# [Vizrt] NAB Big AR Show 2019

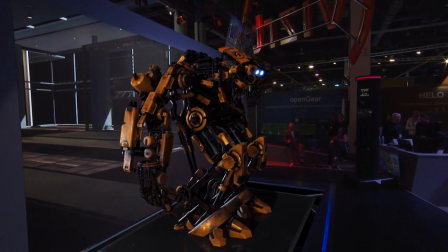[4:07]
So we're going to use a crane to really go over here and take a look at some of the aspects there. Now, we have these different materials applied throughout the object.
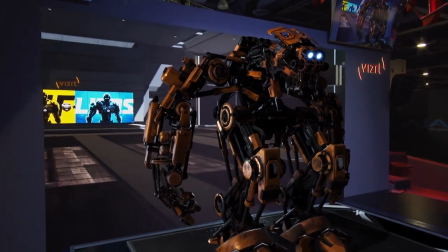[4:14]
And so as the materials are getting hit by light, they are reflecting that light in different ways based upon the attributes of the material.
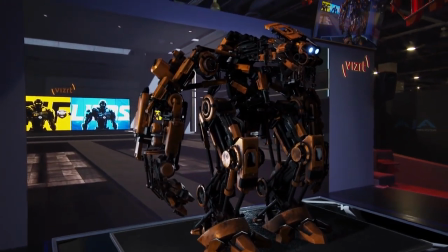[4:21]
That is creating different kinds of shadows, reflections, light blooms. And all of these are coming together to give you a very, very nice photorealistic look and feel.
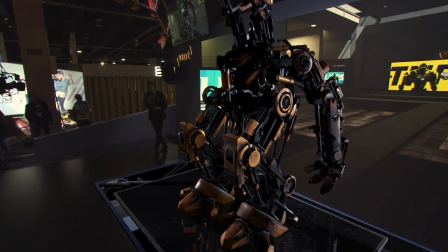[4:30]
But let's take away Robo Kenny for a moment and then take a look at something a little bit more beautiful in the studio where we tie all of these techniques together.
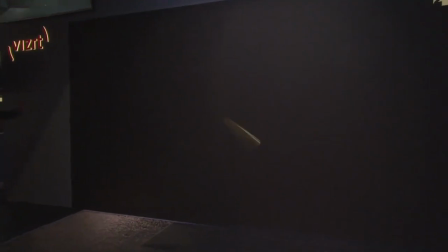[4:39]
So we're going to change out our virtual set for a moment, bring down the lights, and now let's bring the lights back up again.
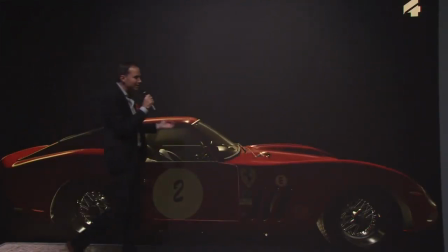[4:45]
Here we are. This is a very beautiful 1962 Ferrari GTO.
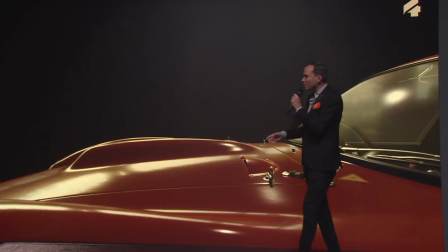[4:50]
And as it's rendering in our video, this is not some clip that's playing out. This is not something that's created in a third-party 3D program.
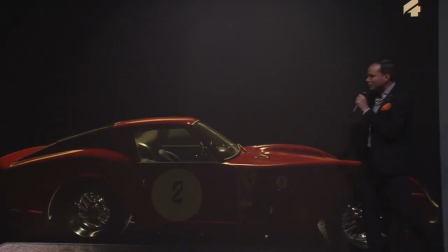[4:59]
This is a 3D model that was brought into VisEngine 4. We've added in our substance shaders. We've brought in some nice materials, added in HDR lighting that give you this very beautiful presentation.
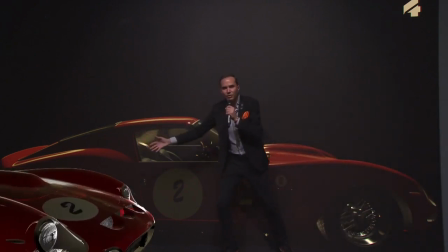[5:09]
But let's take a closer look and actually bring it out into the studio floor. So here it is driving out into the studio.
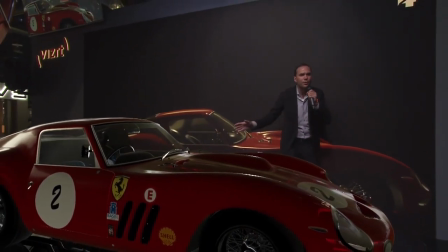[5:15]
You see those real-time reflections and lighting effects that's affecting the hood of the car. We're going to come around and rotate in here and take a closer look at some of these materials.
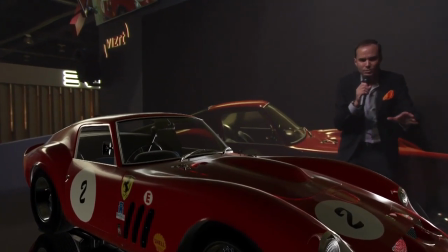[5:24]
All right, so let's zoom into the hood for a moment and see what we have there. Now right as we get into the hood here, you can already see that we have some of these nice real-time reflections.
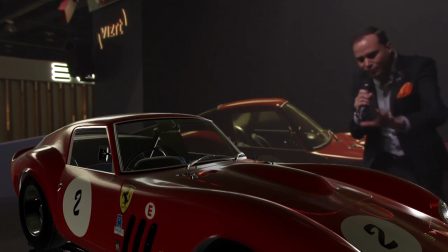[5:34]
So my face is actually reflecting in the hood of the car, so we're able to reflect the real world into the virtual objects to give you a nice combination of the real and virtual. Not only that, but we're also able to change the depth of field that we have on the graphics. So right now I'm out of focus, but we can change the focus so the front of the car is now out of focus.
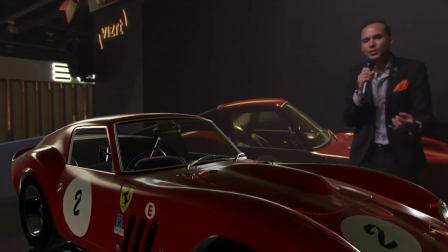[5:53]
And with that depth of the field, we're giving the illusion of giving you a lot more depth to the studio space using the AR and the virtual set graphics.
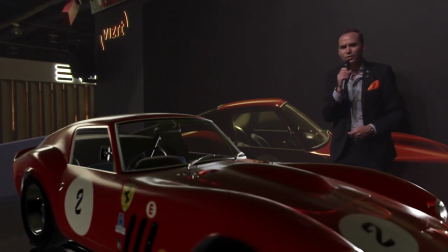[6:01]
But let's zoom out a little bit and drive down the rails with our electric friend robot for a moment and take a look at some of the other attributes that we have here.
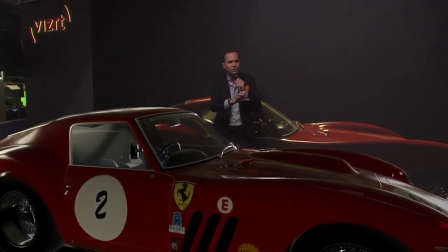[6:09]
So again, I have that beautiful HDR lighting on there. We have those substance shaders giving you some nice textures, beautiful reflections in the windows.
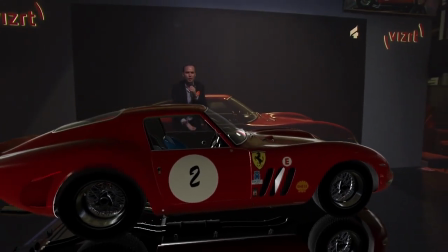[6:16]
You have that real-time reflection just below and all those soft shadows.
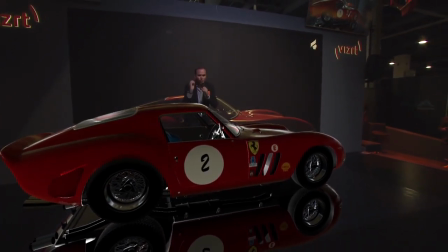[6:20]
So all of these are coming together to give you a really just breathtaking presentation of AR graphics in your studio.
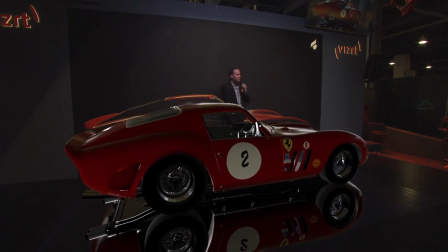[6:28]
All right, let's roll this back out into the VizRT garage,
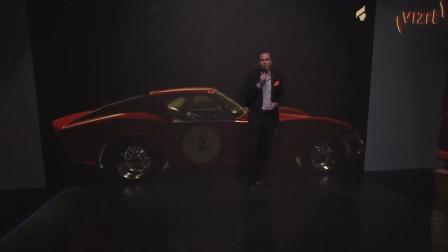[6:31]
keep it protected over there, and take a look at what else we can do with using virtual sets in our studio space.
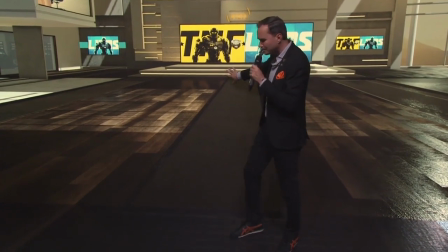[6:37]
So here we've added the virtual set back into our video wall again. Now let's take a little tour of our virtual set that we have here.
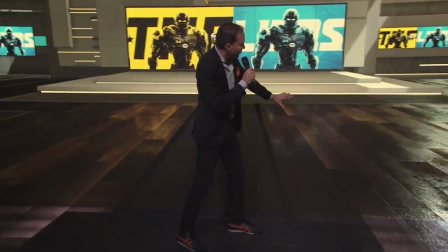[6:44]
Here we have some of those nice wood materials we've added in there, those real-time reflections being added to the floor, the nice lights coming in.
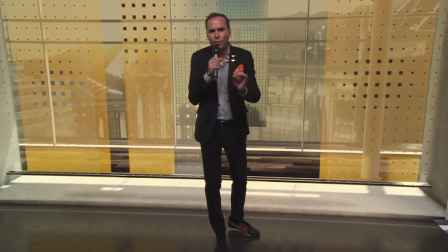[6:52]
We also have some nice diffused lights coming in from the outdoor windows. But what I also want to take a look at here is the size of the studio itself.
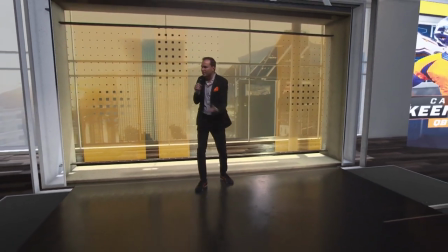[7:00]
So the studio space that I have right now is fairly limited that we have in our physical studio here at NAB.
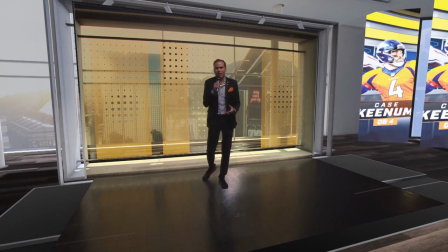[7:06]
But what we want to do now is use augmented reality graphics to be able to create a much larger virtual studio.
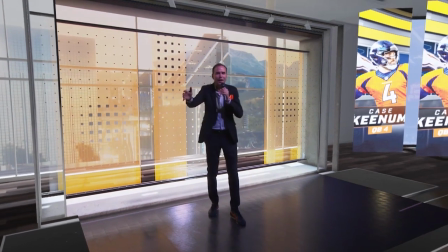[7:13]
So let's switch over to the red spy camera for a moment and then start moving that around and see what we have here.
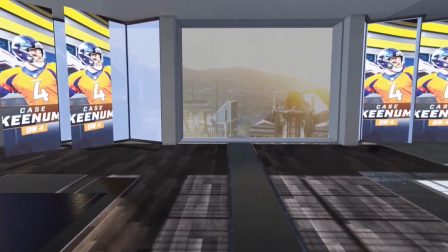[7:19]
Now as we start panning out you can see that we have been able to expand the studio out into a much larger space.
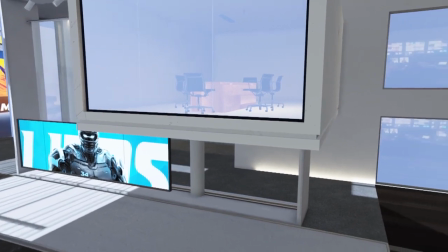[7:25]
So using AR and these set extensions we are able to greatly expand your virtual environment within your studio.
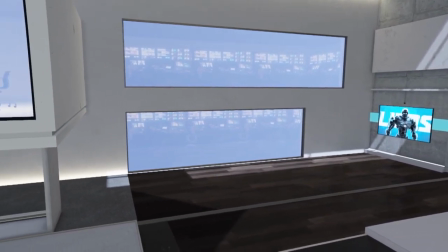[7:32]
In fact the camera is now pointed out into the audience right now. You see this is a massive virtual set. So we're going to roll this back around into the studio here.
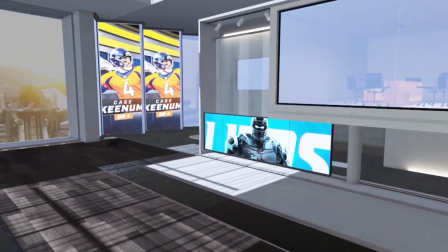[7:39]
What this means is if you have a very limited studio space in your production facility,
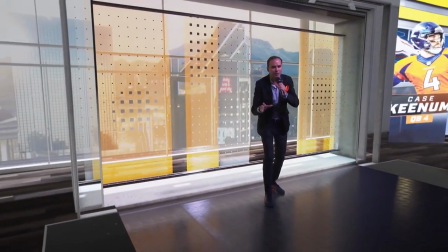[7:44]
just by using augmented reality graphics you can make it look massive and cinematic live on the air.
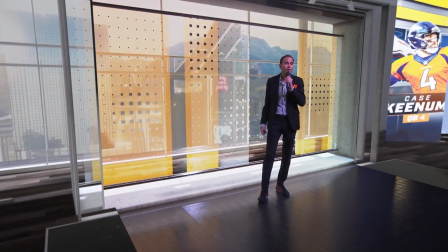[7:50]
Now this of course all without the need of a green screen or blue screen because we're using AR graphics to create this set extension.
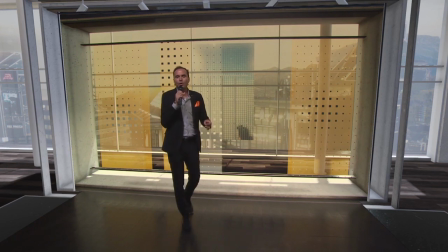[7:57]
But we also want to be able to use this engine for to be able to do our AR or virtual set productions using blue screens and green screens.
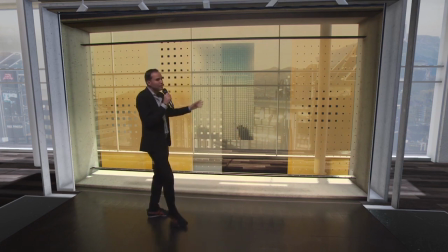[8:06]
And so let's bring in some green screen content.